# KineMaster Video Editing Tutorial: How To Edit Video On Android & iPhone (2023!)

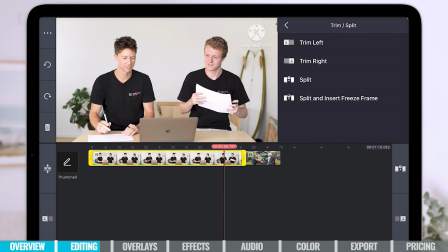245s
If I want to do it right before that, I'll just put the playhead there and then go trim right, and then that is now gone. Now, these will let you cut down a huge amount of footage really, really fast, because essentially it does what you just saw. It splits the clip, selects it, deletes it, and closes up that gap all with one button press. Let me show you a quick another example on this clip here.
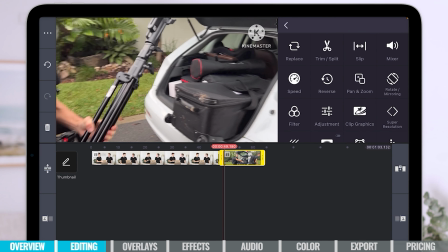263s
You can see that the camera is wobbling a little bit there at the start, and I don't actually start talking to there.
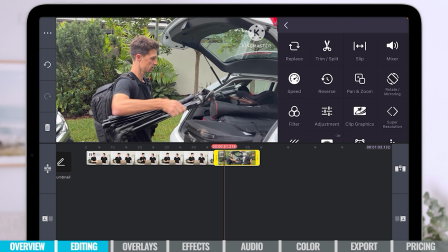268s
So there's no need for all this other extra footage there at the beginning of the clip. What I'd do there is just trim left, and it would get rid of that in one click.
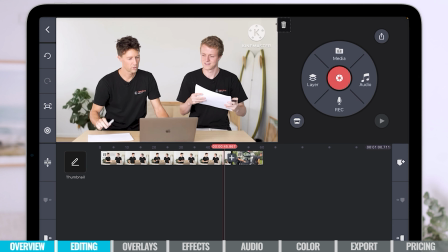277s
How awesome is that? The idea here is to go through and remove everything that you definitely don't want in your edit at this point. We don't need to fine tune everything yet.
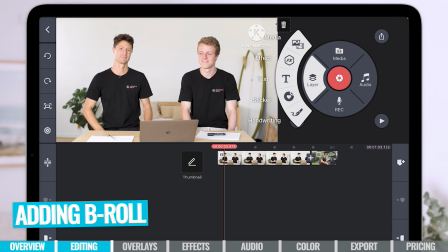284s
Now, if you want to add in any B-roll footage, then you can come over here to layers and click there, and you can see you've got the option to add media, effects, text, stickers,
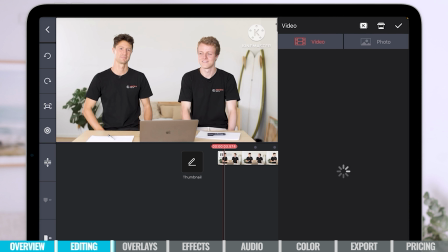292s
and even handwriting. but for B-roll footage, we want to go to media. From here, you can select the extra footage that you want to add in.
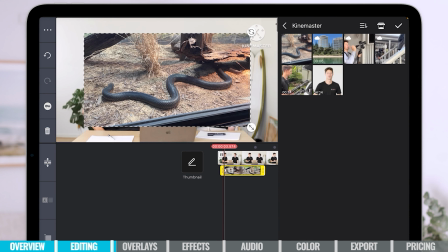299s
I've got some footage that I've arranged earlier, and I've got a beautiful big black snake there for all you people who love snakes.
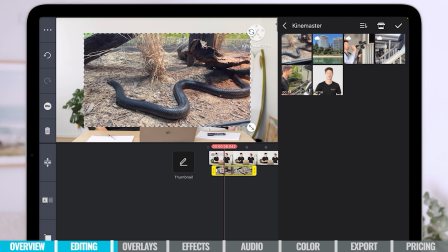306s
So in Australia, these are everywhere, literally crawling with snakes.
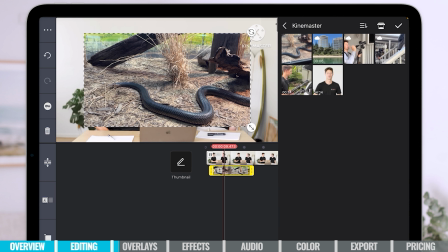311s
No, just kidding. Australia is a beautiful place. You're welcome to come visit anytime. So as you can see, it's just plonk the footage in there. And you can see that it's a little bit smaller than our primary footage. If we just click and hold on the arrows in the corner, we can resize it.
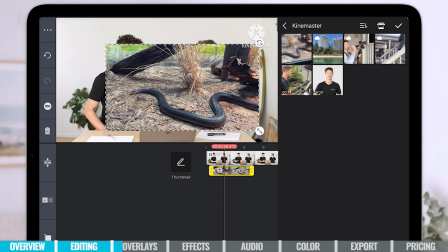325s
You can make it smaller or larger. You can also just click anywhere on the footage itself and just move it around your screen.
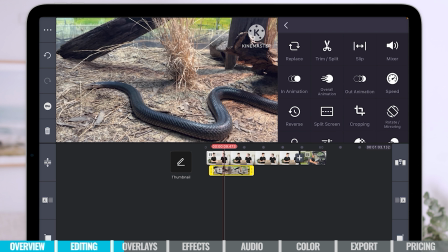331s
But you know, for this one, we're gonna make it full screen so we can see that snake in action.
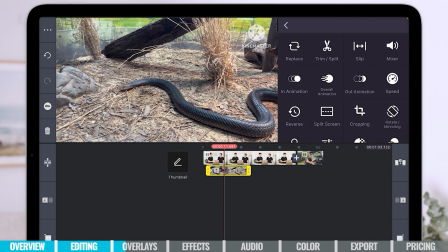337s
So just like our primary footage, if we do tap on the footage itself, we've got all these features over in the right here to adjust with it.
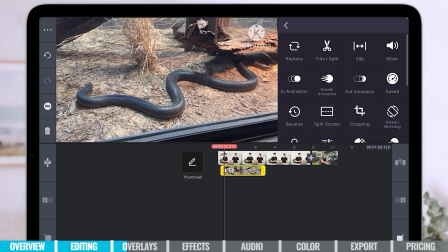344s
I will do some trimming on it. Let's trim it just as it starts to really take off.
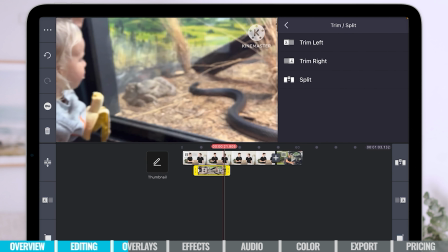349s
We hit trim, I'm gonna trim everything to the left, easily done. And then if we go to the end, I've got my son eating a banana watching on.
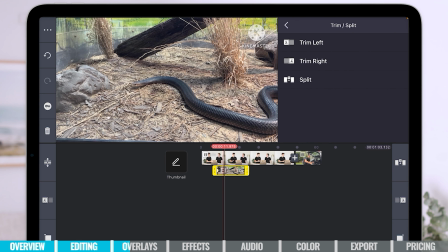356s
Let's make it more about the snake and trim my son out. So we'll trim everything to the right and it is that easy.
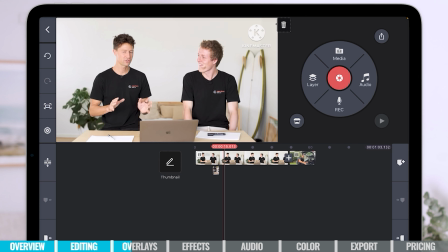362s
We can also press and move it around. So I'm gonna zoom in a little bit more.
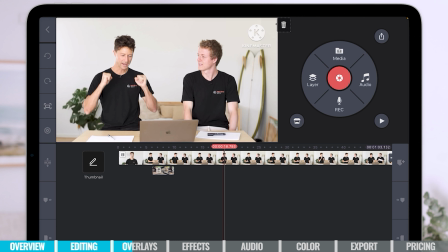367s
And if we press and hold on it, we can move it to wherever we would like that to appear on top of our primary footage.
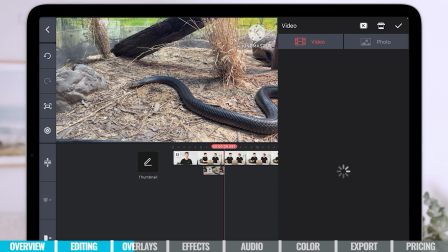374s
So any extra B-roll footage that you can add in here to help tell your story is great.
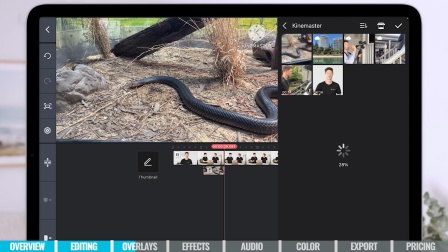379s
I'm gonna add in a couple of more clips just so you can see you've got options to put in different B-roll.
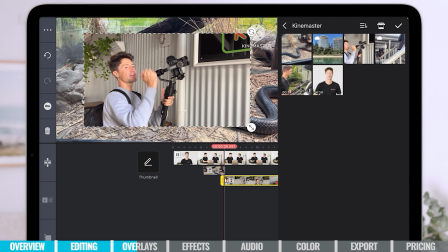385s
And as you can see, it'll start to layer on the timeline down here. And again, this shot is looking a little bit small, so I'm gonna bring it up.
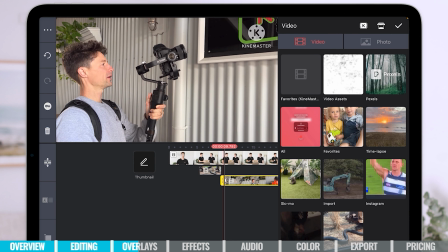392s
And that's me making a funny face, so I'm gonna trim that. I'm just gonna click on the handle and trim that to a spot where I'm not making a funny face.
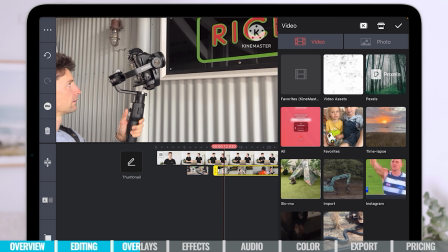399s
And then we just want this shot where I'm getting the signage.
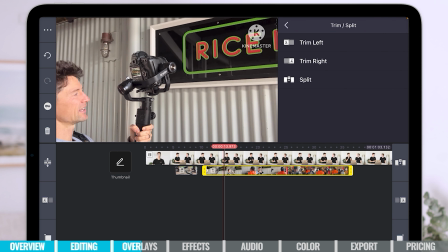404s
Click there and go to my features, go to trim and split, and I'm gonna trim everything to the right.
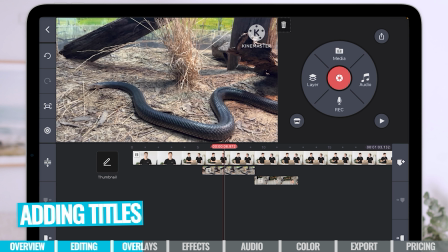409s
And the process is really similar to adding things like titles as well. So if we go back to layers, we can select text and we can type in anything we like.
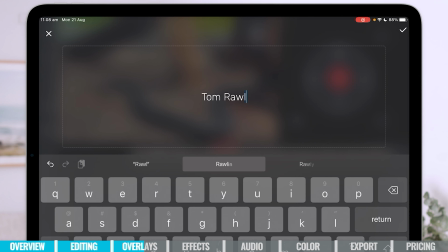418s
Let's type in my name, Tom Rawlins. I'm gonna hit the right tick.
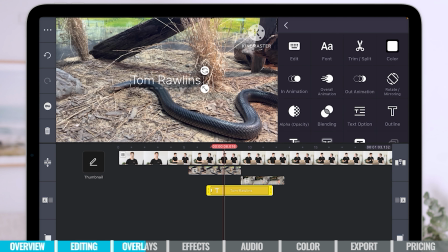421s
Now it's just put the text down wherever the playhead was, but I wanna have my name text over me.
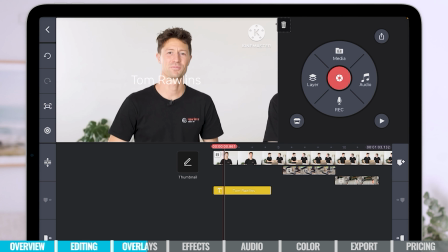428s
So if I click and hold, I can move that to the front. And there we go, it's appearing there. Now, as you can see, it's auto-selected white text by default. But if I've got a white background like that, that is no good to anyone. It's quite difficult to read. So over on the right here, you can see we've got all our different options.
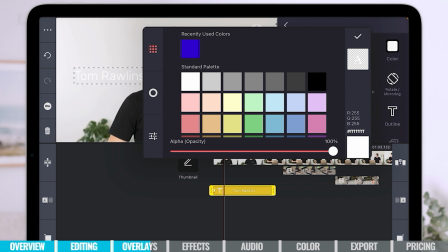443s
I can select color and I can simply change it. Let's try that red color.
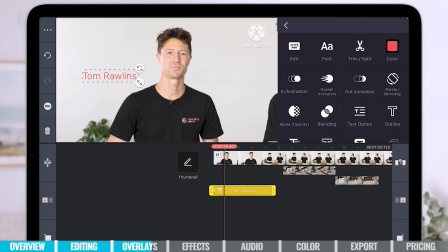448s
Yeah, nice. And we can also click and hold and resize and also just reposition.
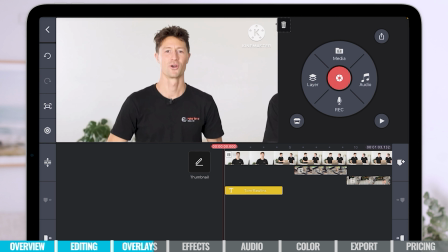453s
Let's put it here.
So if we just play it back and hit play, Rawlins Media Co is proud to announce that we have a new member joining the team.
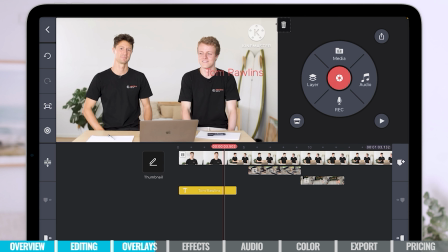461s
So we can see that if we play it through, it just appears randomly, then goes into my next shot over Kenny, and it's just in a bad spot.
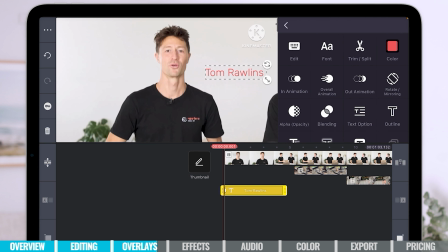469s
So there's a few things we need to do here to make sure it looks a bit more professional. What we can do is click on it, and we've got the option to put an in animation here. We hit that, we can do a simple fade. We can make it pop, slide right.
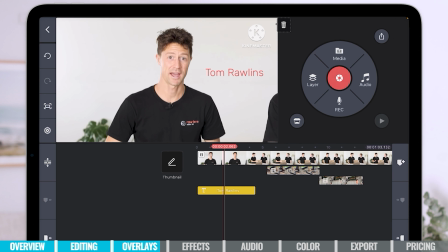481s
There's lots of different options. I'm just gonna go a nice little fade. And then what I would do in this scenario is I could have it disappearing before Kenny appears.
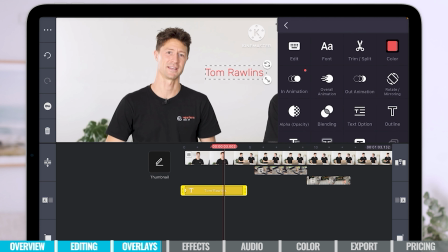489s
In fact, that's what I'm gonna do.